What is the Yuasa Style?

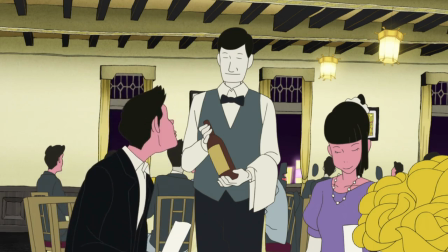5s
This is 2017's The Night is Short Walk On Girl by Masaaki Yuasa.
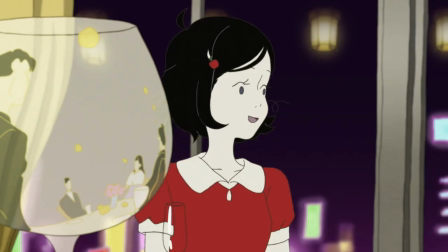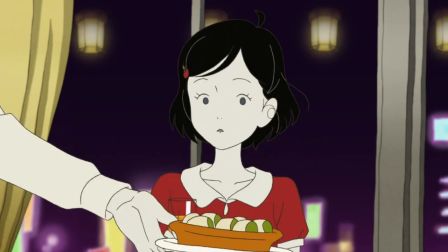16s
The question here is, what distinguishes this as a Yuasa film? Or for that matter, what identifies Yuasa's style in general?
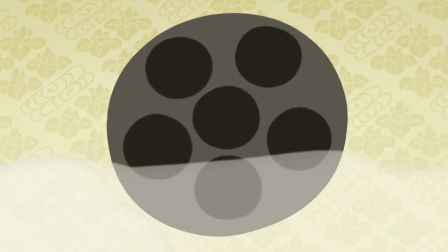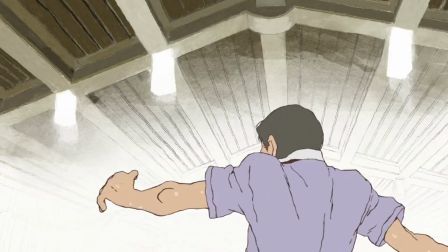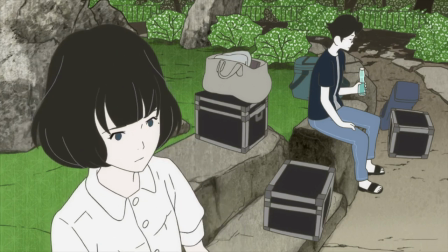40s
some directors tend to be distinguished by their editing blocking or use of ambience but for me
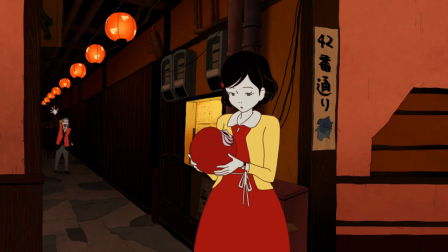46s
what defines yuasa is much more unique simply put i think his sense of flux is impeccable
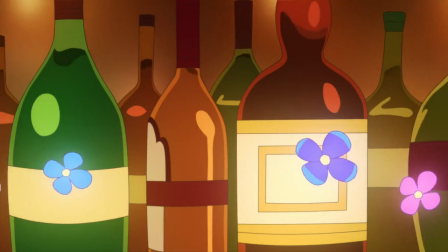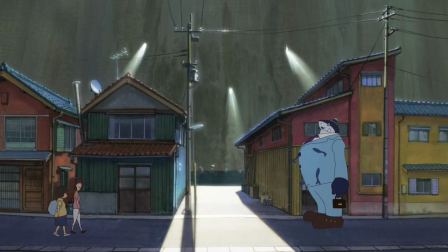62s
but how he captures this differs between each work what makes him unique from other animation directors is an openness to creative freedom.
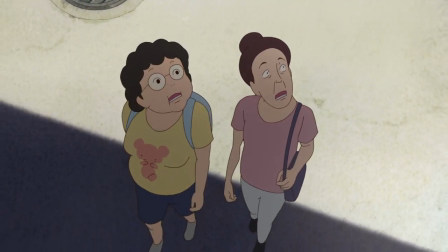71s
Whether if it's the animator or background artist, they're given an open range to do what they individually think is best for the project.
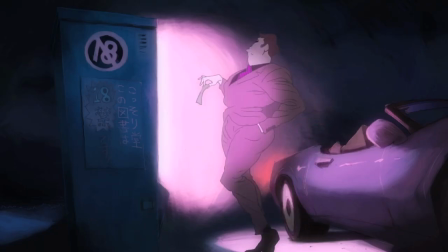79s
In other words, Yuasa allows his crew to improvise.
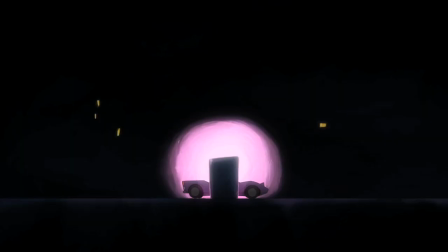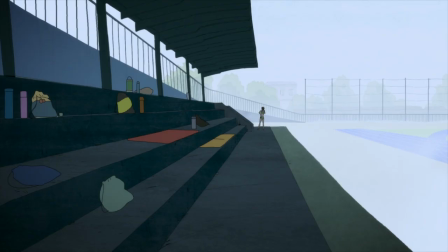89s
But improvisation in anime is extremely rare and there aren't many examples of it.
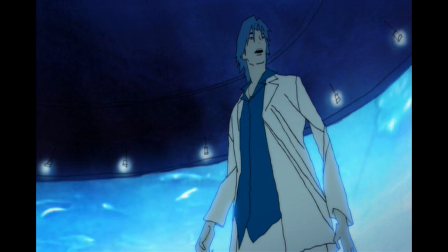95s
So while it's easy to distinguish Yuasa, it's a bit harder to determine why. So in that case, how does improvisation define Yuasa's work?
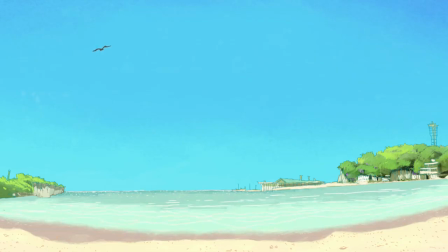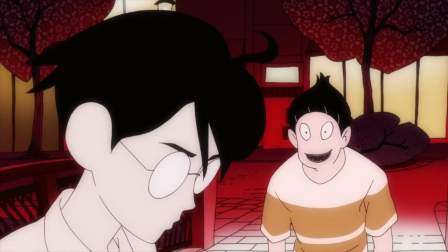110s
For starters, each expression is always exaggerated in unexpected ways.
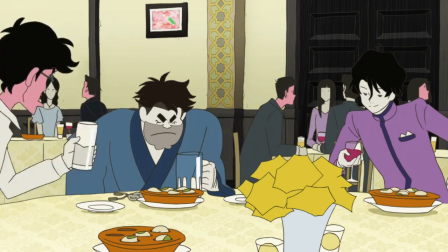115s
If someone is chugging alcohol, you can see their body expanding as it goes down, or if they've been eating spicy food, their lips are overly swollen.
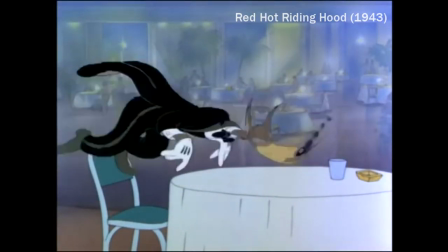125s
This dates back to the films of Tex Avery, where every motion was always exaggerated to fulfill a gag. I was always known as someone who could exaggerate things. And you've seen the picture, so you know how it was exaggerated in places.
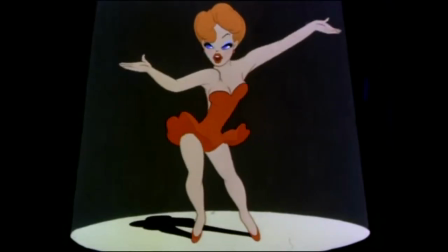143s
We just went overboard on it. We just tried to get everything that we could possibly get out of it.
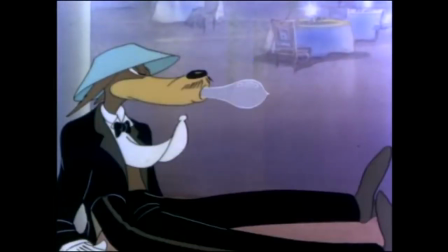150s
And I think we did. Yuasa's process follows the same ethic.
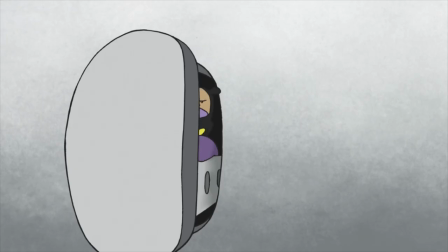154s
He amplifies movement like no other. because while most directors are trying to make anime look more realistic, Yuasa is going for the opposite.
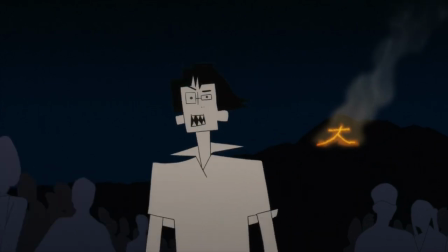164s
And by exaggerating each detail, we get the second feature, discrepancy.
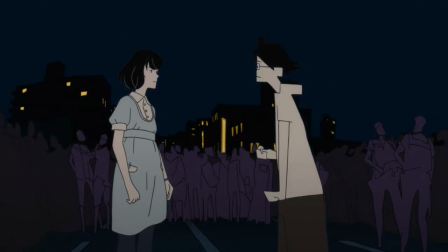173s
I think this is the most recognizable trait of Yuasa.
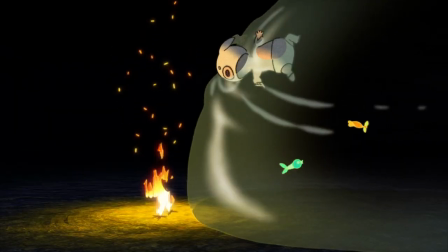176s
His work always defines a clear polarity between anything important, and usually its size.
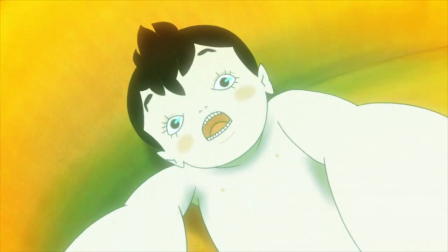182s
In this scene, while the animation and coloring already make it grim, The key seller to it is the size of the baby compared to the artificial mom.
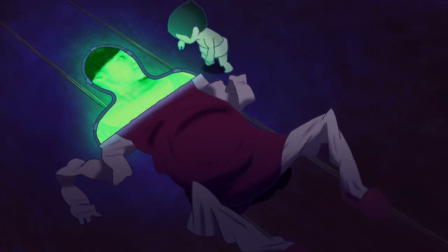191s
Because since we're in the baby's point of view, the scenario feels a lot more intimidating.
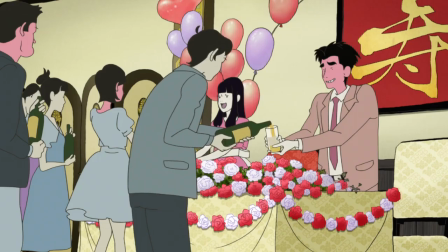196s
But it can also be something a bit more subtle. In The Night is Short, characters are either extremely red or pale.
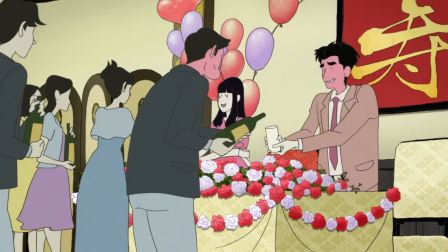204s
And it's not only an easy indication of who's drunk or not.
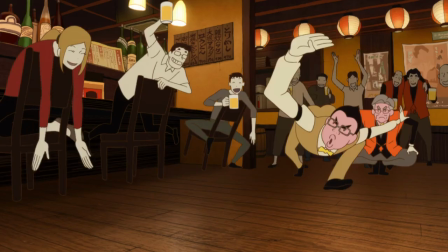207s
Because as the film goes on and characters continue to drink, we inherently find out who's a lightweight and who's down for heavy lifting.
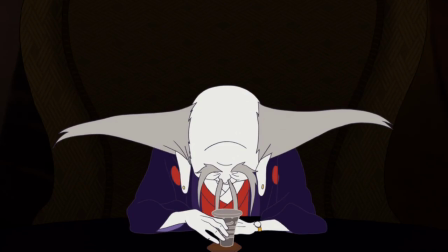215s
It's that little extra detail in a character that's important to know as the narrative reaches the checkpoint.
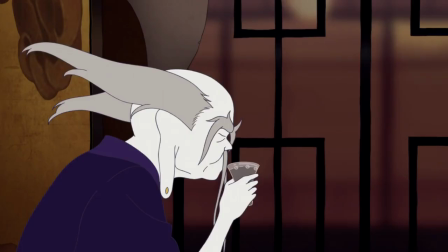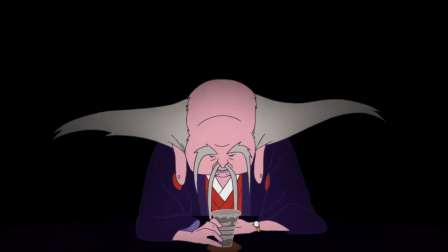228s
Because contrast can make everyone's position
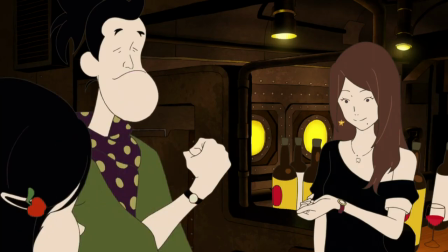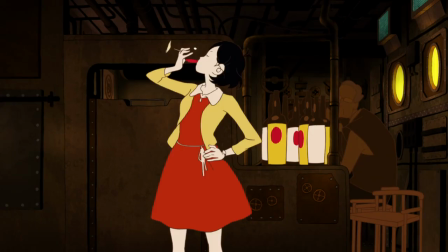241s
really understandable in unpredictable ways.
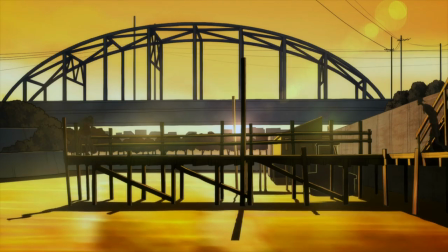243s
By allowing his animators to do their own thing, sometimes Yuasa has to alter the story to fit the unexpected output he gets.